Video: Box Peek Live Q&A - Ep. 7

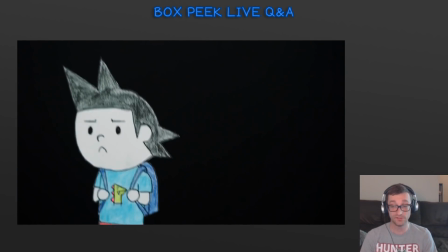49:34 That's a really funny idea.
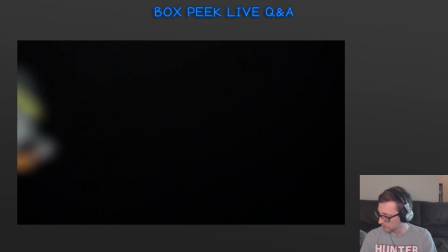49:39 You undervalue your work. Somebody else do it then. I don't want to scan everything.
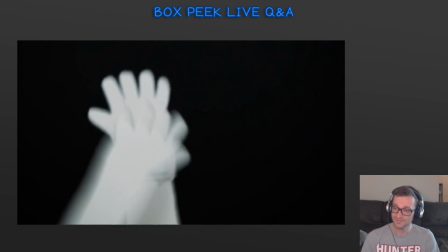49:48 Somebody else do it. Do you have a canonical voice in your mind for Ronar?
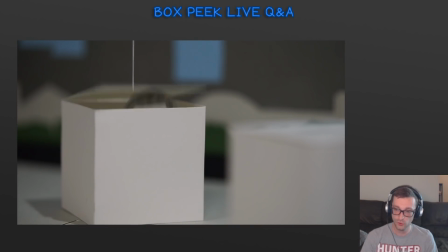49:53 Yeah, he's a hunk. Ronar sounds like a hunk. He sounds cool and confident, you know what I mean? Like, yeah, we all know what Ronar sounds like.
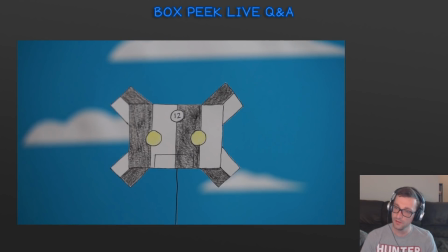50:05 Have you got the full story finished? I'm not sure what you mean, unless you mean, like, is every episode ready to be seen?
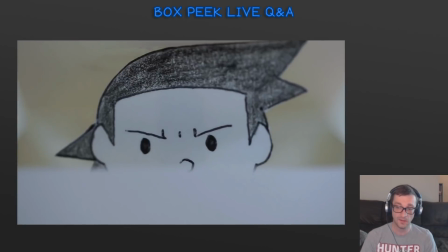50:12 Which, in case, no. Episode 10 still needs a lot of work, to be honest with you. But, you know, I got a few weeks to get that done.
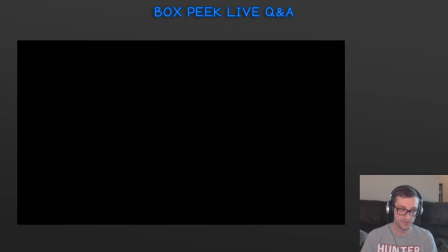50:19 Episodes 8 and 9 we could almost watch right now. Both of them need like a little tinkering, for sure.
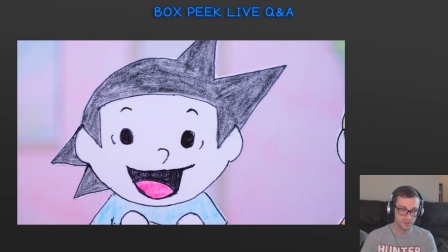50:28 And by the way, I said that about this episode last week, and I put, like, maybe 3 or 4 more hours in the episode, which is bad.
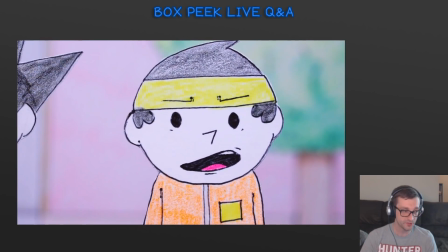50:36 The reason I almost borked it. I almost had this whole episode sound like it's in a Tupperware container because I added reverb last second.
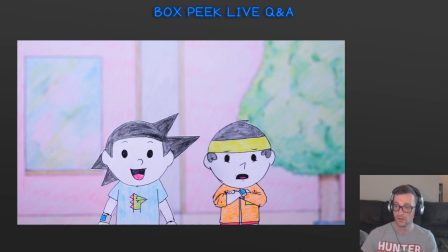50:44 Like, man, it's just, I got a bad process. I got to be honest with you. I mean, in your head, do you have Box Speak all planned story-wise?
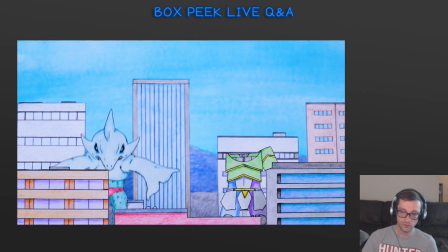50:52 Oh, yeah. I mean, I've had it all planned story-wise 2.5 years ago. I mean, things definitely change for sure.
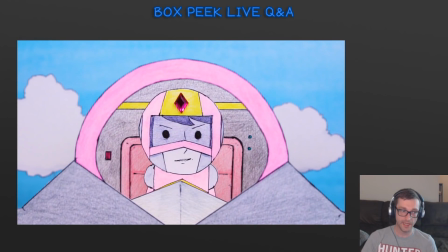51:00 But yeah, for sure. For sure. That was important to me to have an ending in mind when you start.
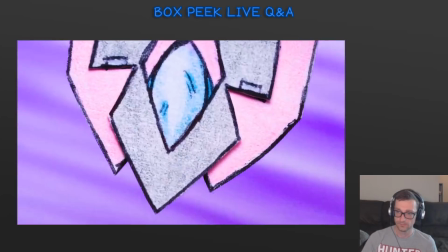51:05 You know what I mean? Ronar is Chris Hemsworth. That's good casting.
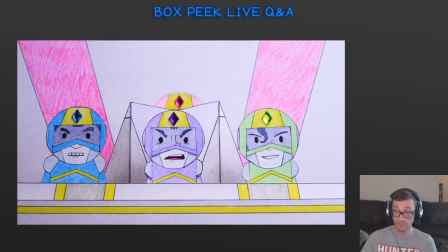51:10 That's really good casting. I think you're right. I think you're right. It's good.
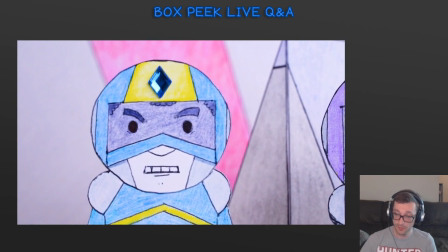51:16 What's the biggest change from the initial script so far?
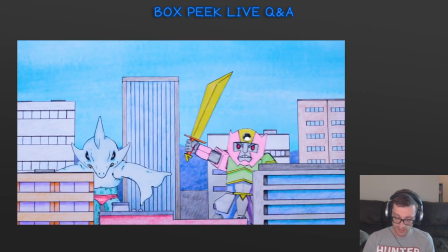51:23 I've added scenes. I've changed things. In this episode in particular, there's a big change.
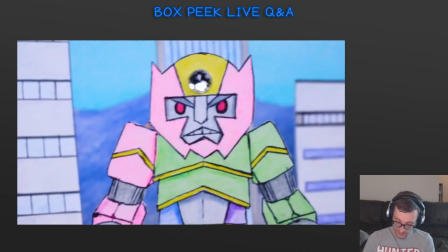51:28 There is a big pickup for Kazomi in the scene where she is having her argument with Jiko.
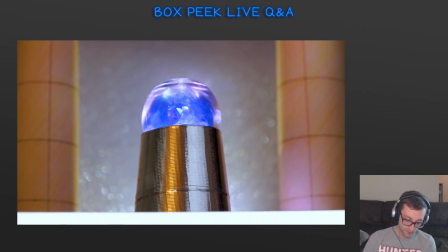51:38 Yeah, here we go. So, Kazomi, your actions were selfish.
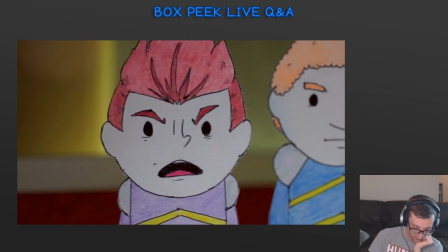51:42 And she goes, some alien drops into our lives, gives us stupid powers, and forces us to battle freaky monsters all the time, and I'm selfish. And so, I wanted to add 2 extra things to that.
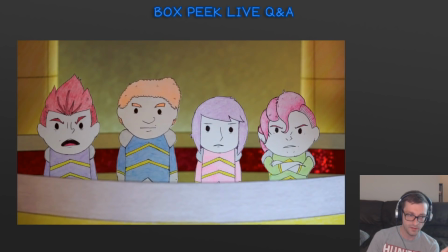51:53 I realized that in the text of Box Peak, it's never clear how old Kazomi is.
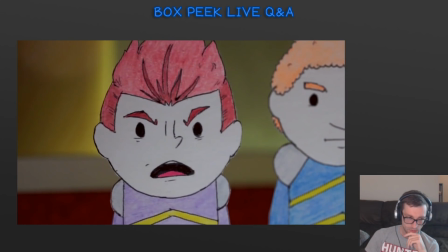51:59 And so that's why she says a bunch of 14-year-olds. There was some other thing I added to that line, too, that was, like, important to me.
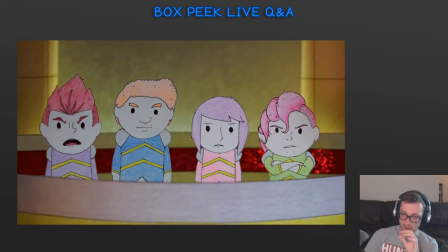52:08 I guess for her to, like, bounce back, I don't know, it felt weird, and so I wanted to add that into it,
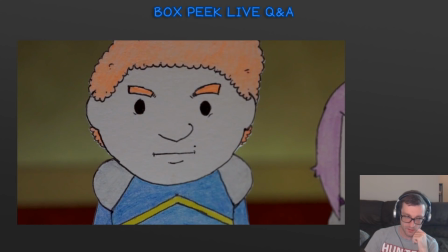52:14 to her have attack at Jiko back, have it a real true back-to-back.
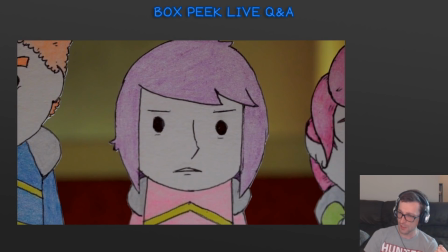52:18 Like, when she interrupts him, I'm like, yeah, this is an argument, let's go, Kazomi.
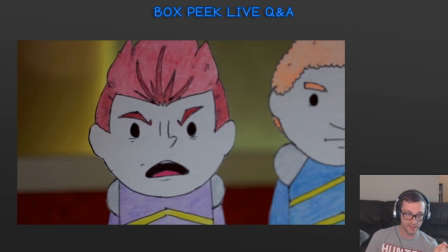52:25 but I do miss, I miss the fact that, like, these kids have to live with Vavava.
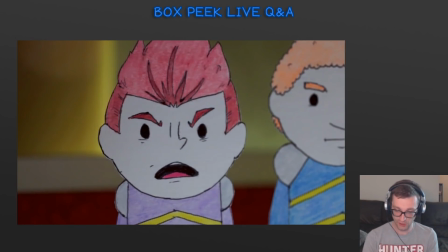52:33 I love this idea of, like, Vavava coming to Earth and, like, okay, you are my Magna soldiers now.
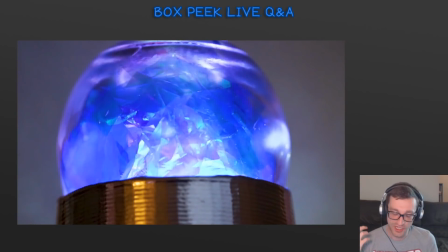52:39 It's like, ah, okay. And I love, like, you know, Jiko is clearly mad, and Vavava's like, I sense that you're upset.
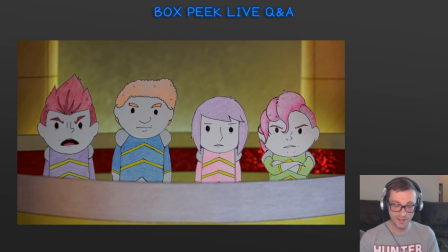52:47 It's, oh, Vavava, buddy. You know, I love how annoying Vavava is in, like, such a subtle way.
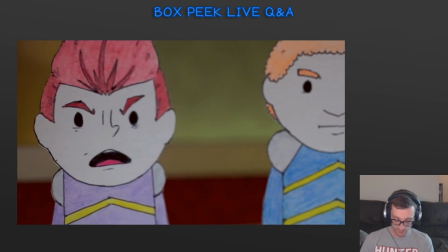52:55 Yeah, that was a good pickup from Amanda. That's some good stuff.
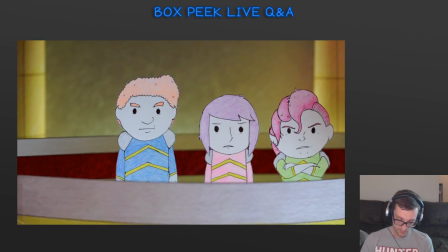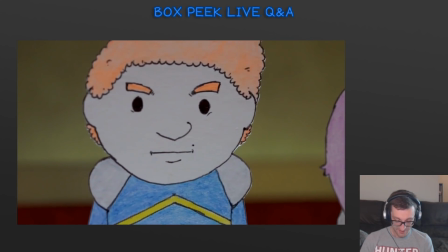53:04 Oh, right. This was so good. This is what I wanted.
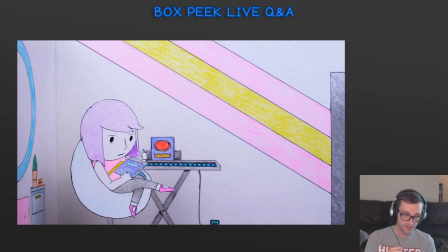53:09 Is I wanted to make it clear at the beginning of the argument that Kazomi would not abandon her team.
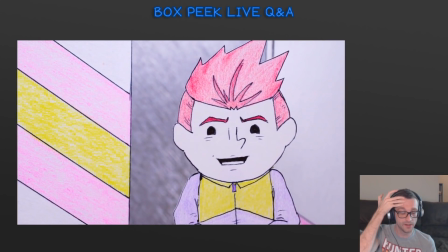53:18 And so I said that to Amanda. This was interesting. This is Amanda's line when she goes, but Jiko, I would never leave the team.
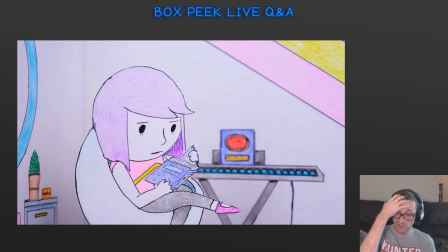53:27 That's her improvising. And it's so good. It's so direct and clear.
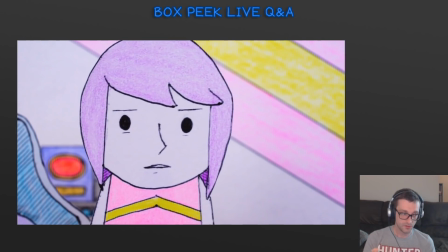53:31 And so I wanted to make it clear that this argument, this discussion, Ronar's advice is why Kazomi abandoned the team.
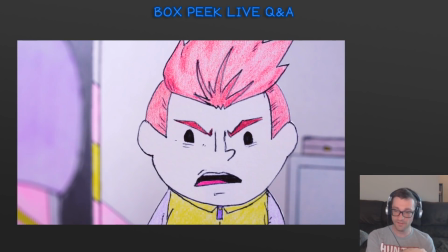53:39 That she wouldn't have ahead of time.